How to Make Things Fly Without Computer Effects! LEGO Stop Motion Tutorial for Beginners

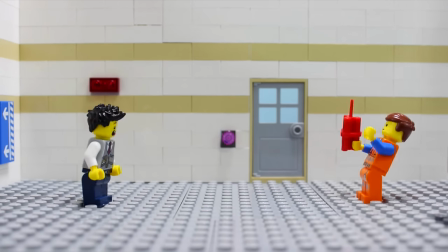(0:00)
This is what we're going to work on today how to throw something without using any computer effects coming right up
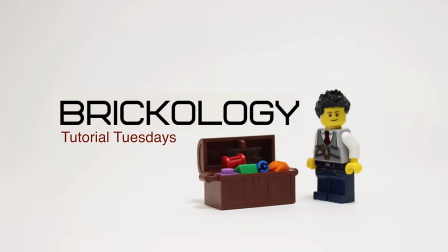(0:07)
Brickology Hey everybody, it's Thomas from Brickology where we help you bring bricks to life so you can tell your story When I first started doing stop-motion videos I was very inexperienced with programs like Photoshop Final Cut Pro or After Effects and so Everything I shot had to be in camera meaning that whatever the camera saw that's what ended up in the real video.
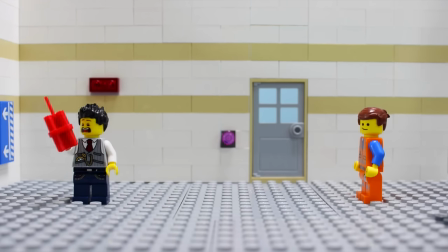(0:27)
And one thing I've always wanted to be able to do was to make a minifigure jump, throw, or fall or something. And without the masking effect that these programs offer, I was stumped on how to do it. Until I came across this one simple technique that I'm about to show you. It requires a little bit of planning and some creativity, but once you see the final product and once you see the steps that I actually take, it's pretty simple. Now if this is your first time here at Brickology, please consider subscribing. Every Tuesday I post tutorials on some aspect of LEGO stop motion. Hit the subscribe button and the notification bell and be a part of this awesome community. All right, let's get started These are all the pieces that I need.
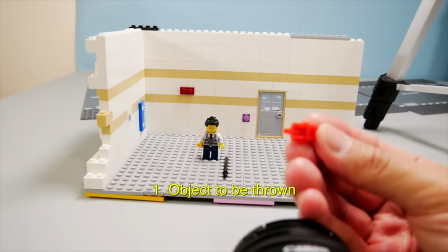(1:03)
I Have the two guys. I have the little dynamite and this really could be anything I just chose the dynamite because it's red
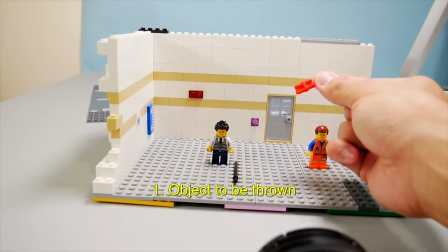(1:10)
and it really shows up with this white background and I
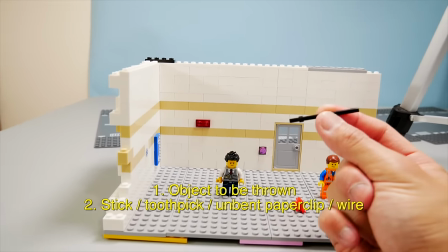(1:16)
Have a stick you can use a toothpick or the paper clip,
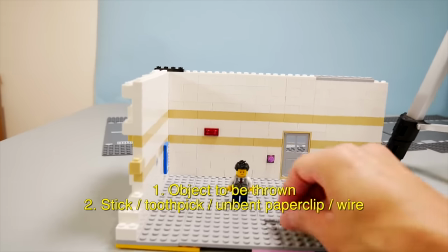(1:19)
you know straighten it out anything that's really thin that is strong enough to hold this up but also thin enough to
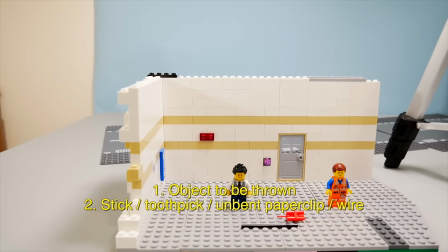(1:27)
be hidden by this dynamite and you'll see what i mean and actually one last thing you need some tacky putty putty
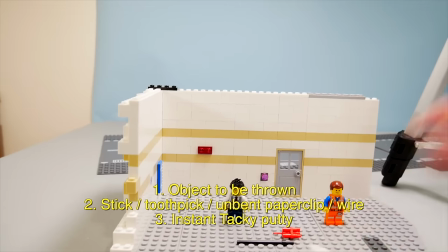(1:36)
now this could be the blue tack stuff this this stuff i got at michael's it's this instant
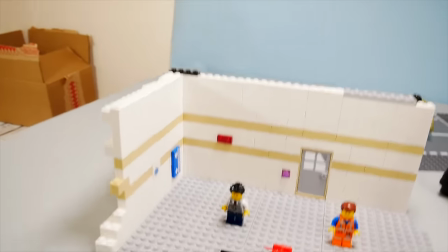(1:43)
tacky and it works great you can keep reusing this over and over and over again it is a godsend for stop motion.
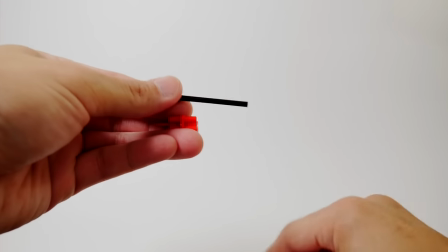(1:50)
Okay this next part I'm going to show you what to do with these three things.
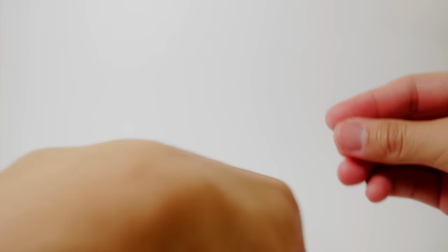(1:55)
I'm going to attach a little piece of the putty to one end of the stick and
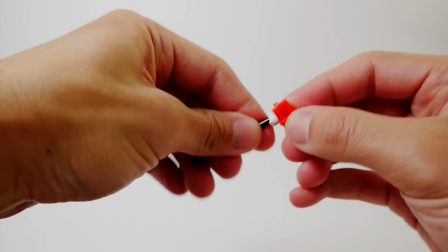(2:04)
that part is going to go onto the dynamite like so.
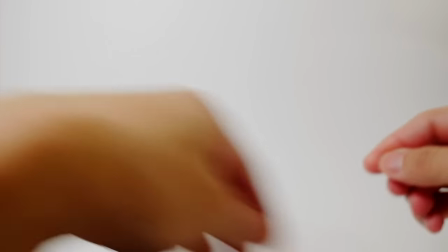(2:10)
And then I'm going to take another part and this might need to be a
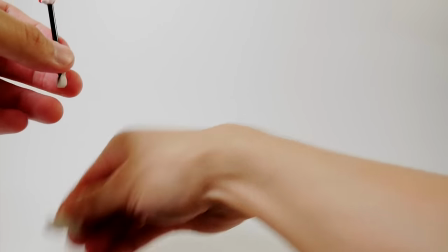(2:15)
bigger piece depending how heavy your object is and there we go
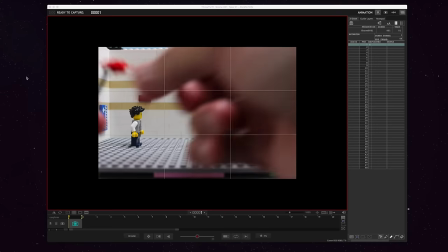(2:21)
that's what we're looking at right now now we're looking in dragon frame I take
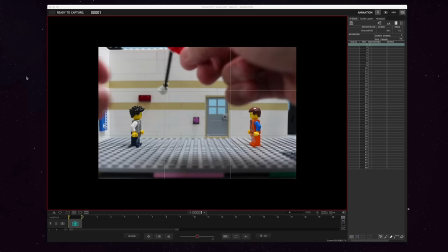(2:26)
what I've made there and it's going to whoops one end will stick
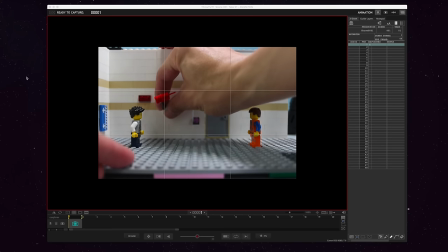(2:32)
onto the wall and the other end will appear to be floating now the idea
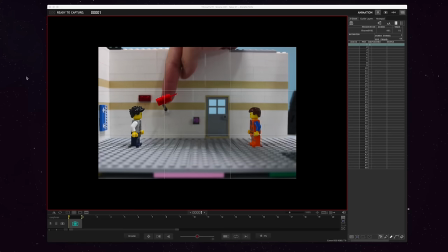(2:37)
is to make it so that you cannot see the stick or
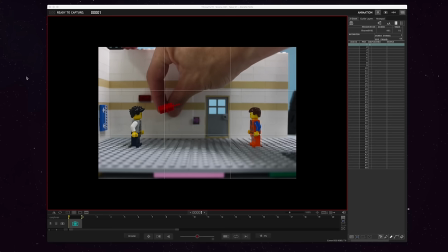(2:43)
the tacky putty on the wall so
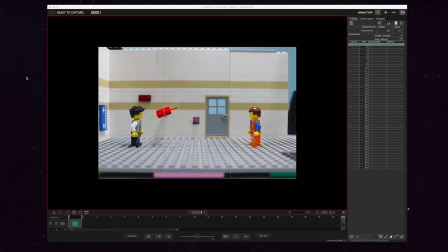(2:47)
seeing in frame you can see that right now it looks like it's floating there's a shadow here I realize there
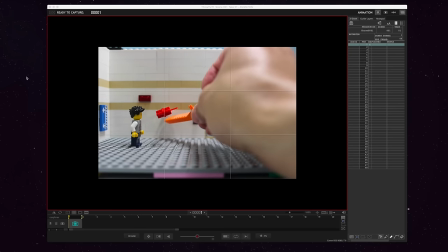(2:54)
is a shadow here that you can see on the wall of the stick that's why I'm saying use
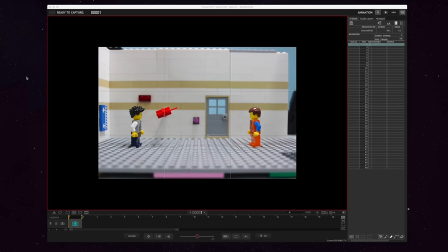(2:59)
something very thin something that you know a wire works great a paper clip you and you know undo a paper clip and you use that that works great because it minimize the shadow or it
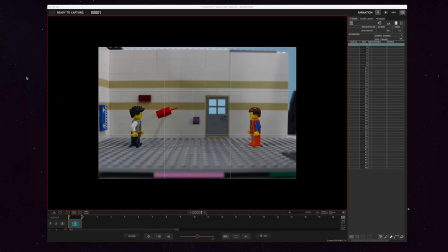(3:13)
could be just the lighting I have a light overhead right here you can see my hand the shadow right there so that is making that shadow right
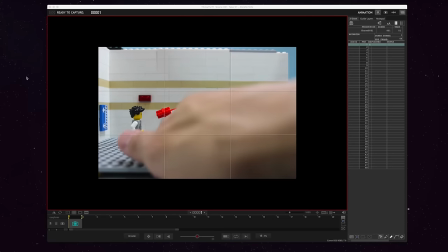(3:22)
there now you want a shadow at least for me I want the shadow of the object because that makes it all more realistic but it could
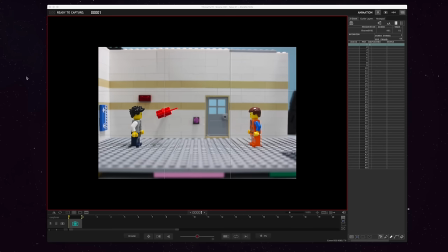(3:30)
be a matter of lighting play with your lighting but this is the idea so then right here if I take
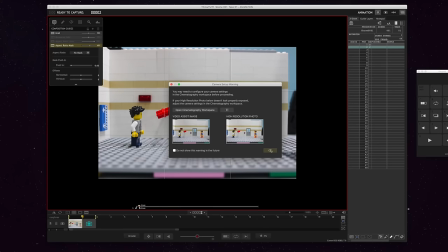(3:38)
a picture and then the next move would be I
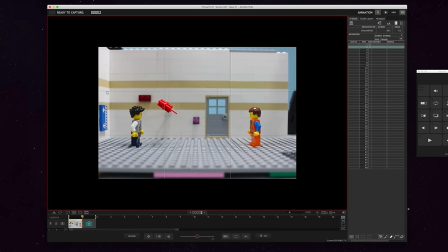(3:47)
move it however I want to move it and just make sure that the stick and everything stays out of the frame and then
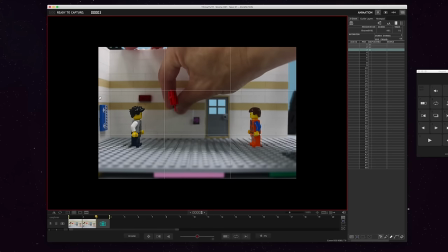(3:59)
I move it again and I'll twirl it every single time
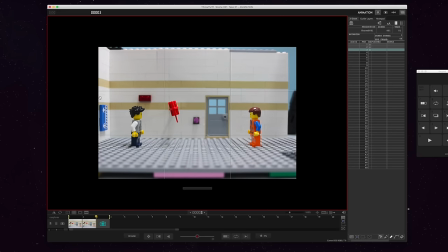(4:04)
so that it looks like the little stick of dynamite is twirling.